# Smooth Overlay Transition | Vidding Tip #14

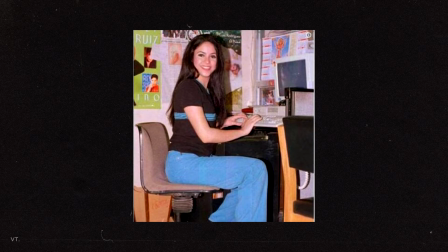0s
Hey besties! Today, I want to show you how I like to make smooth transitions using overlays. Let's go watch an example.
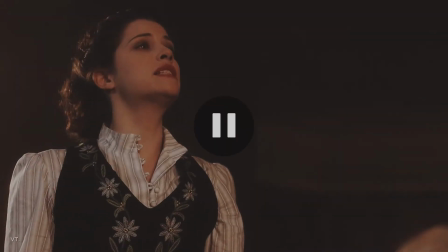10s You need to leave. I mean, please! Wait! What was that? You need to leave.
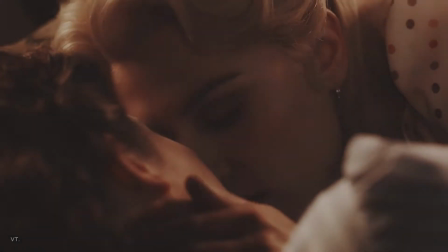17s
Ewww! So what is actually wrong here? The timing of the overlay seems off.
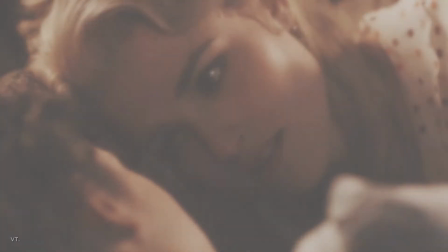23s
Let's try again.
You need to leave.
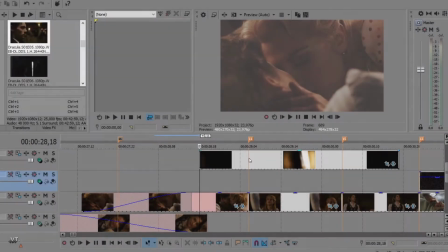29s
Better, right? To have a smooth result, I always make sure that the cut between my two clips matches the beat of the song, obviously,
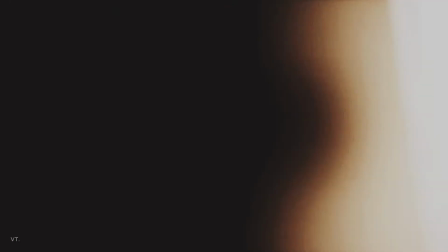38s
but also matches what I call the climax of the overlay. Depending on the nature of your overlay, the climax can be different things.
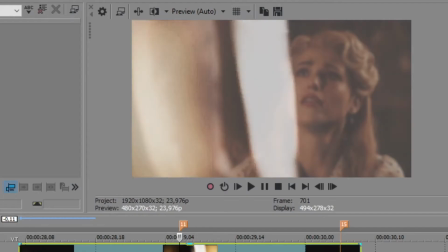45s
For this example, I chose an overlay where the moment it reaches the middle of the screen is the climax, so I make sure the cut between my two clips matches this moment.
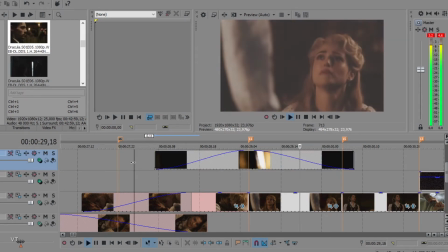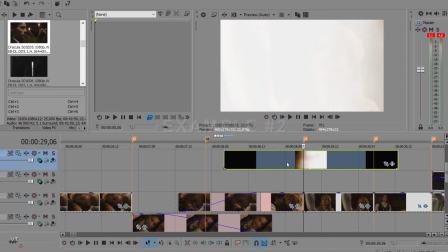62s
For other overlays, the climax can be when the light is taking up all your screen,
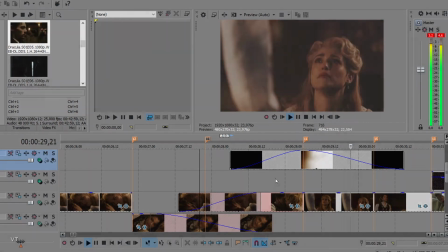66s
or where the movement seems to accelerate.
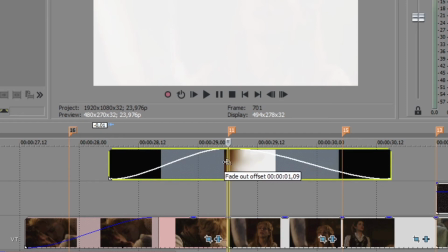77s
I like to use fade in and out at the beginning and end of my overlay. It's to avoid an abrupt difference in the lighting where the overlay takes effect.
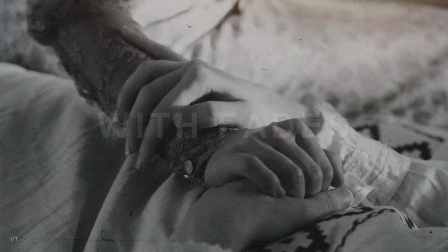86s
As usual, it's up to you to decide the way it would look the best on your project. Now, let's have a look at the result.